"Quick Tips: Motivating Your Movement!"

Quick Tips is brought to you by Domain.com. What you do with your blocking will inform what your scene feels like, so today we're gonna take a look at some things to keep in mind. Whenever you block a scene you have to be thinking about what you want your audience to be feeling and thinking. Of course blocking is just the planned movements of your actors and camera. As you block you create marks.
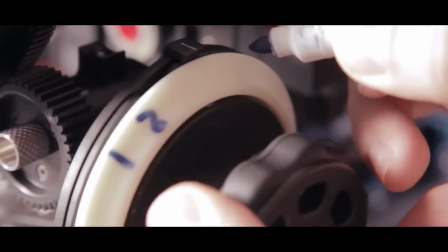22s
For the actors these will go on the ground. For camera you're gonna set marks for focus and in other places as well if you're doing a dolly move or the like. These marks are the reason why you're gonna hear people say things like back to one or let me see you on your two.
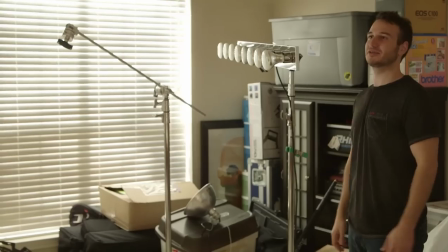33s
Each number will represent the order in which each mark is to be hit. For instance, if my actor starts here, moves to this spot, then ends here, we have three marks.
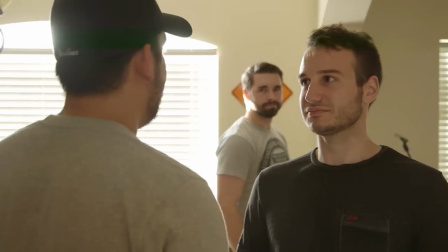41s
So if I want him to start over totally, I will say back to one and so on. But that is just the technical side of blocking. What I want to point out is the motivation within your camera moves. Of course, you have the emotional motivation like a push in to emphasize a character's point of view, but I'm talking more about what guides the camera to move from point A to point B or not.
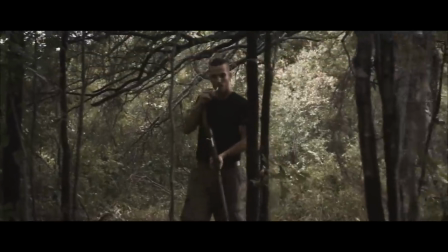60s
For example, here's a shot from my short proximity. As the hunter approaches the prisoner on the ground, we could have just tilted down to him without anything leading us, but that would have made the camera move on its own and would have caused a slight break in the field that I wanted.
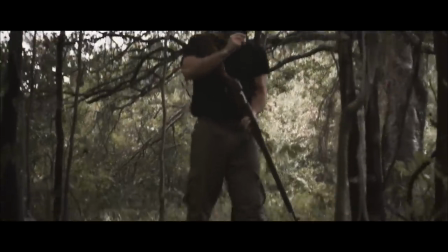72s
So to make this move more fluid, I had the hunter throw down his cigarette to the ground when I wanted that tilt to the prisoner to happen. This way we are following that object down, giving us our motivation for that movement. Another small example will be this right here.
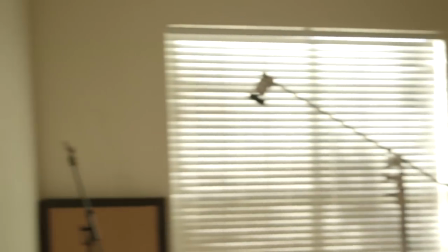85s
We start on one character and now we want to pan to the other.
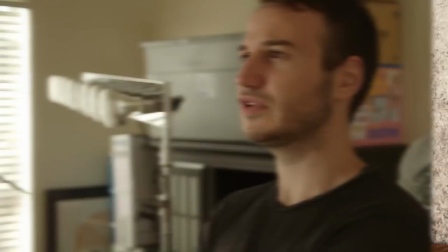87s
We have some empty space here, and it feels a bit odd doing it this way, so we can have another character walk through the room, and at the right time, this leads us to our other actor.
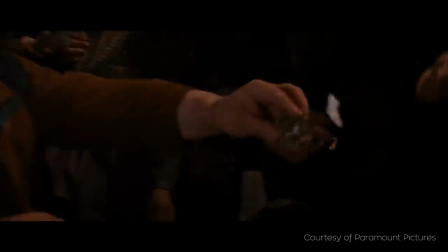96s
And here's one of my favorite examples from Indiana Jones. A shot glass goes down, but then another is picked up, and we follow it to the other character.
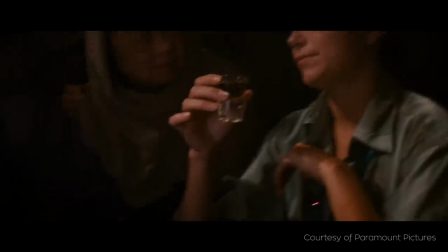102s
So we're staying motivated the entire time, and it makes for a much more interesting shot. And although this seems like a small thing, for me, this is one of the biggest aspects that separates an amateur feel from a pro one. The opposite of the motivated shot, of course, would be one where the camera is moving without something guiding it, which this shot from my short film Tell would be a good example of that.
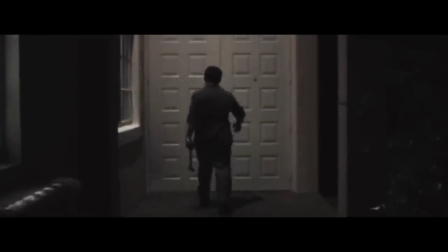120s
I wanted this shot to be a voyeuristic sort of feel, not the perspective of either actor, but a third objective party,
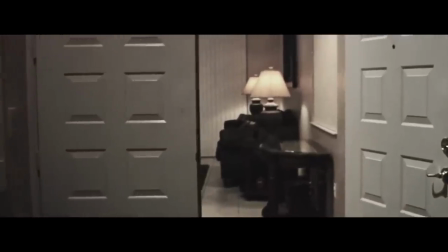126s
slowly moving through to timidly discover what just happened here. So going with an unmotivated move made complete sense and helped to push the tone I wanted for this scene. Some of my favorite examples of moves like this would be from David Fincher. He has several shots in Panic Room that are doing something very similar.
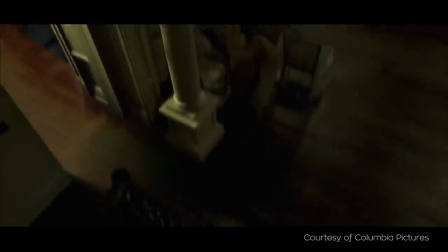142s
The camera is this extension of the audience moving with its own will. So there isn't one that's better than the other. Motivated and unmotivated can both be great. The point is to have a reason behind everything you do. You get a handle on that, and you will be able to craft the emotion of your story that much more. But that's it! A basic look at unmotivated and motivated movements.
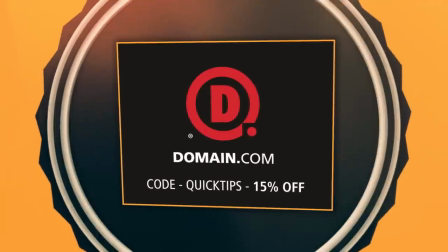161s
As always, big thank you to the people who make this show possible, Domain.com, because no domain extension will help you tell your story like a .com or .net domain name.
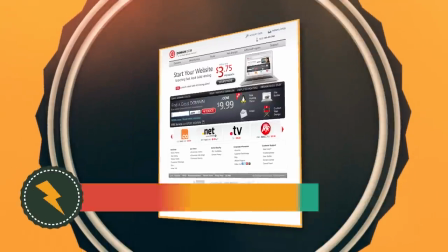169s
Domain.com is reliable, affordable, and easy to use. Save 15% off your comms and nets at Domain.com with the coupon code QUICKTIPS. Because when you think domain names, think domain.com. And until next time, don't forget to write, shoot, edit, repeat.